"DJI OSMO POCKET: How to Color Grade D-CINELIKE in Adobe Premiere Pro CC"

Hi, I'm Brick Aramello with BrickAramello.com, and in this video, I'm gonna color grade footage I shot with the Osmo Pocket in D-Cinelike mode. And I'm gonna show you how I do that in Premiere Pro. And then I'm gonna show you how that footage looks next to the normal shot footage and footage that I didn't color grade in D-Cinelike.
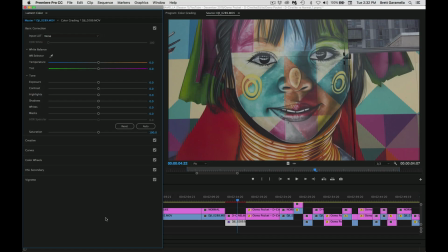26s
So let's get right into our computer and get started. So now we're in Premiere Pro, and the image I have right here is this painting on a wall. I liked it because there's all these different colors. And over here in the upper right hand corner, you can see this building in the background. Very dull, very plain, just some grays, maybe a little beige tone right there, silver, blacks.
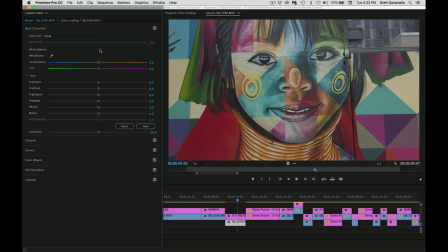46s
So it has a lot of different colors in it, so I thought it'd be a good one to color correct. Basically what I do is adjust the white balance and some of the tones in order to color correct it. And then I go into a proper color grading, which adding all these things like curves, color wheels, etc.
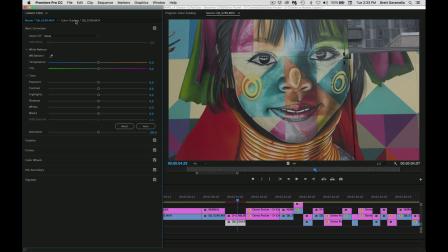63s
So for this image, you can see the final image, it looks like this, all right?
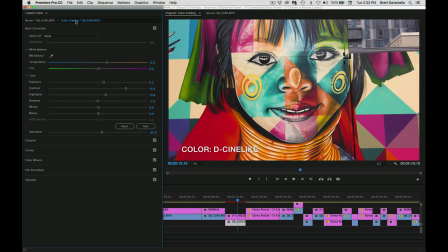68s
Now you may say, oh, I don't like that, that's way too saturated. I wanted to color grade it this way or change it this way. It's all subjective. So you can do it how you wanna do it. This is how I liked it. There's a million ways you can do it.
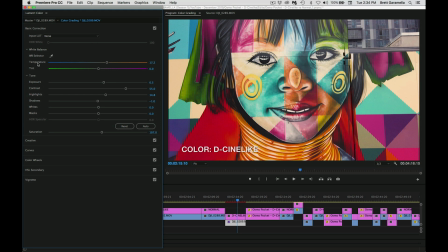79s
I'm just gonna show you the way I did it. What I did was I started with the temperature and I made it a little warmer, brought it to the right, 17.2. So I made it much warmer in tone, because if you notice, it's kind of cool in tone right there. So I made it a little warmer. I didn't adjust the greenish tones or the magenta tones.
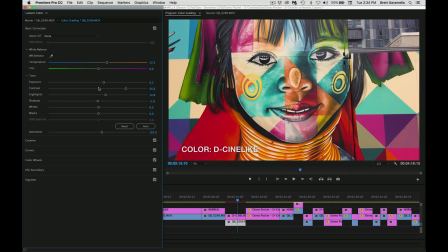98s
I just left the tint alone. And then I went on to the exposure. Now for the exposure, I noticed it was a little underexposed.
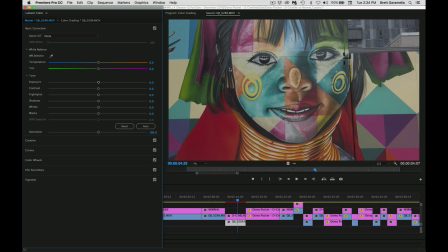105s
If you look over here, you can see it's a little underexposed. So I brought that up to 0.5.
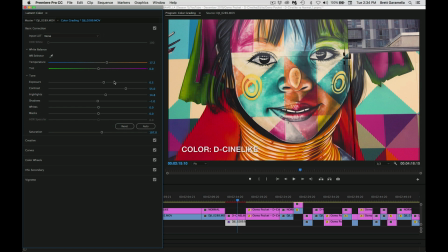111s
And you know, my bad, I didn't properly expose the image. It's good to get that right in camera because you really don't want to mess around with that. I could have also adjusted the exposure down here with my curves. I could have just taken this midpoint and brought it up, but I didn't do that. I just did it here because it was a little simpler to do. And then I adjust my contrast.
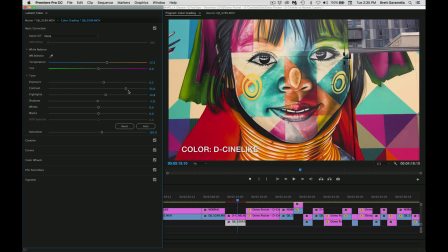128s
Now, you can adjust your contrast right here. I brought it up to 55, or you can go to your curves. You can bring the shadows down, or you're making the shadows darker, and then you're making the highlights brighter. Okay, so you bring that little curve up this way. And I just did it ever so slightly.
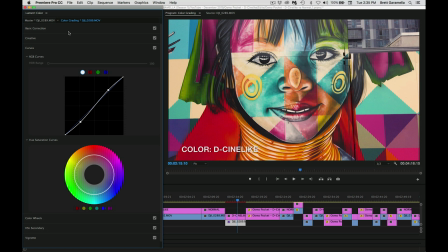144s
So I added, after the fact, I added even a little more contrast, but initially I added 55,
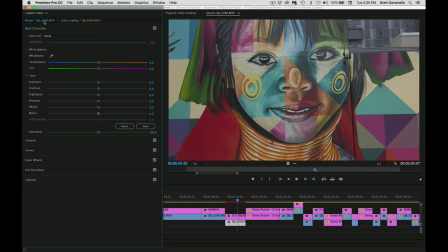150s
which is quite a bit of contrast because you notice the initial image is very flat, so it needs some contrast to it.
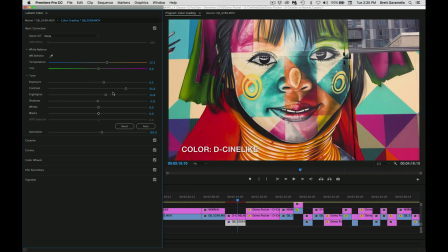157s
So I added a bunch of contrast right there. And I also added a bunch of highlights.
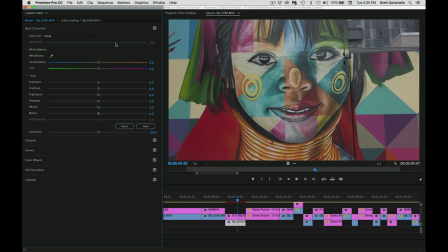162s
So I noticed around the eyes, it was kind of dull. It didn't have much of a pop. And I noticed with this painting, the girl's eyes are really the focal point.
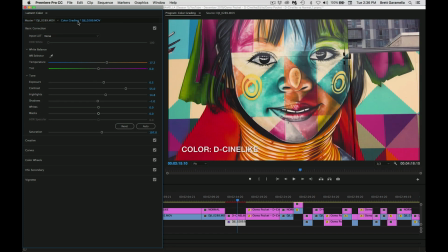170s
To me, her eyes, any type of portrait, you want to be drawn to the eyes. So that's the most important part, other than the colors, which are really tremendous in this painting. So what I did was I brought the highlights up to 14.8. to emphasize her eyes right there, especially since it's white, it's gonna be the highlights.
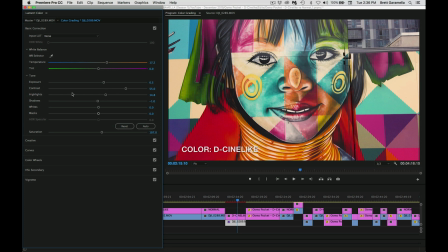185s
So I brought that up. And then the shadows, I already had adjusted the contrast so much, so I just brought that down -1, all right? Just added a little more darkness to the shadows. And then I didn't really adjust the whites or the blacks, left those alone.
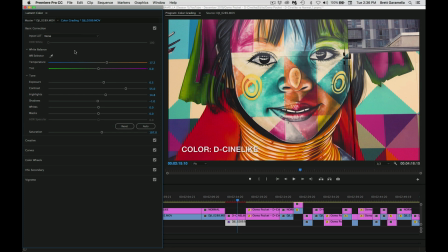199s
I noticed for the saturation, it was very flat. So what I did was I added, as you can see right here, it was very flat, right? It needs more color to it, more saturation. I went all the way up to 107. Now, that might be a little too much. Maybe I overdid it. Maybe I could have gone down to like 105.
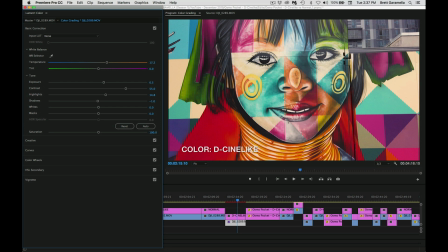218s
Maybe if I just left it where it was initially. Even that looks okay. Like maybe you like more of a cinematic look. You don't like so much saturation. But, you know, the colors are really should be emphasized in this. So I brought it up to 107. I think I like that a little more. Then I went to the creative.
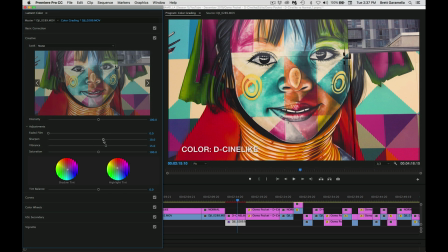235s
Now in the creative, I sharpened it a little bit. Now this is gonna be 0. It depends what you want. I didn't wanna sharpen it too much because this is a more artistic looking piece. Anything where you want a cinematic look, you don't wanna sharpen it too much, all right? I think a lot of people make that mistake.
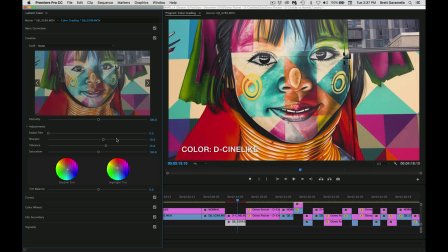252s
They sharpen it too much. So I just added 10. I probably could have gone a little more, but I just left it at 10.